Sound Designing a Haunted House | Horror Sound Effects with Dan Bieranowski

Hey everybody, Dan Bieranowski here again to discuss haunted attraction sound design. This time we'll be taking a look at a scene from the 2021 edition of LA Haunted Hayride. One scene in particular, about 1 minute long. We'll be covering how I go about designing this type of track and the different tools that I might use from a company like Krotos Audio to create the desired design that I want. First, we're going to listen to the track fully through, and then I'll break everything down kind of one by one. The theme of this scene is you're in a hayride cart, and you pull up into the scene, and then you watch this scene kind of unfold around you of a sort of secret society, people in cloaks, and a person under a guillotine, and the kind of lead bad guy, the voice for this cult, turns to the trailer and says, essentially, should we kill this person? Of course, everybody in the trailer says, yes, of course we want to kill this person. And then he says, okay, let's do it. They drop the guillotine. It cuts the person's head off. And then as the trailer kind of drives away, the monsters surround the cart and start chasing after you. So you'll notice there's some dialogue, and it's kind of moody at the start, and then it escalates into the guillotine dropping and a bunch of gore sound effects and such, with a big kind of driving drum beat and some chanting, because it's like a cult chasing after you to kill you. So let's take a look, listen to it, and we'll see how we built this thing out.
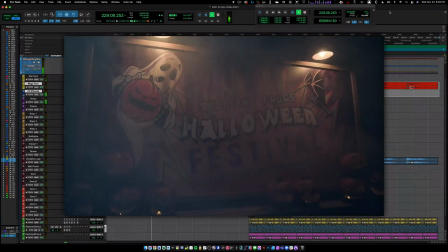To the spirit of Halloween, we pledge our nightly offering.
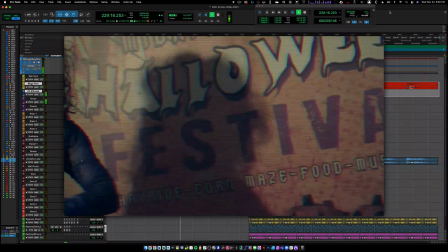Speak now. Do any of you object to the sacrifice? Shall this lamb die?
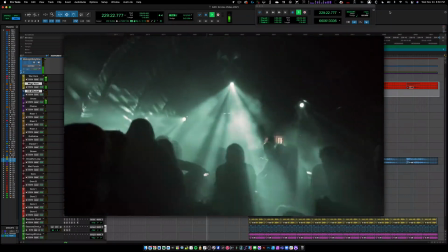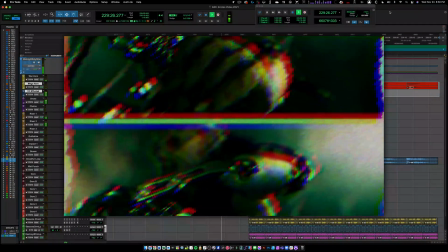Be it so.
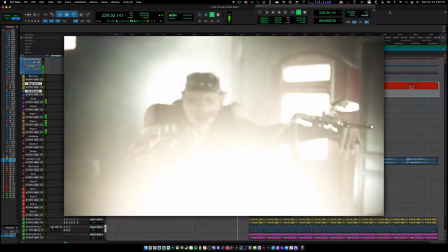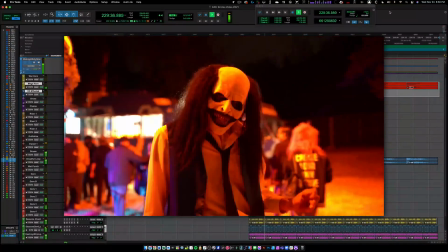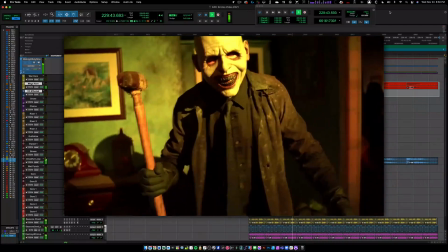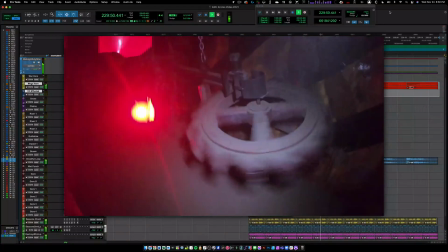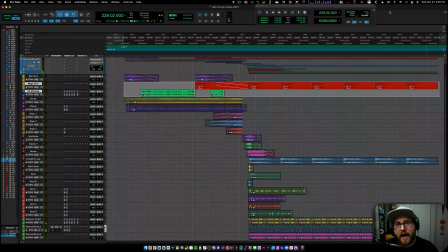So that'll go ahead and fade out. And the idea, of course, is you get the initial show moment, then you have the big scare, and then you're kind of chased away by the cult. So let's break this down and look at each track kind of one by one.
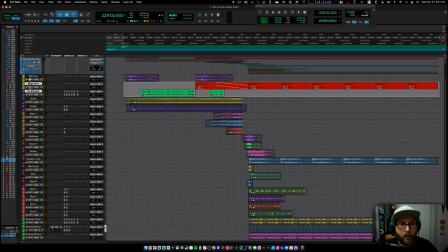So first things first, we have this kind of war horn sound and this other kind of war horn sound. These are just designed to kind of set the mood for the scene. Each scene in the hayride has kind of a different vibe. There's sci-fi stuff, there's clowns, and this one's kind of culty
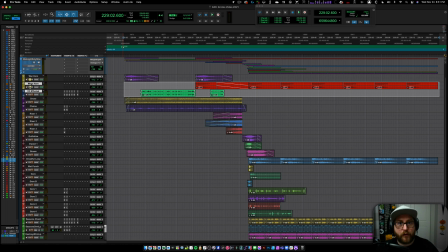and a little bit more folk horror than some of the others. So I like this kind of sound to kind of set that natural kind of witchy feel. So this is that war horn sound.
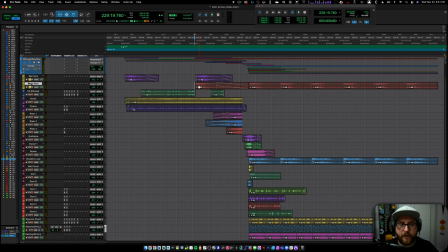And then here's another version of that kind of war horn. And I like the impact of that second one. And you'll notice that I put it on the one of each of the loops
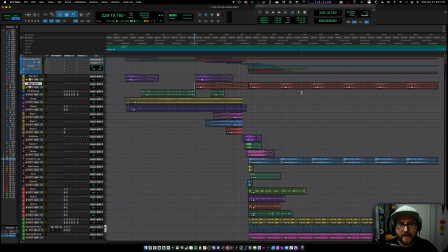of that kind of driving drum beat to keep that kind of folky vibe.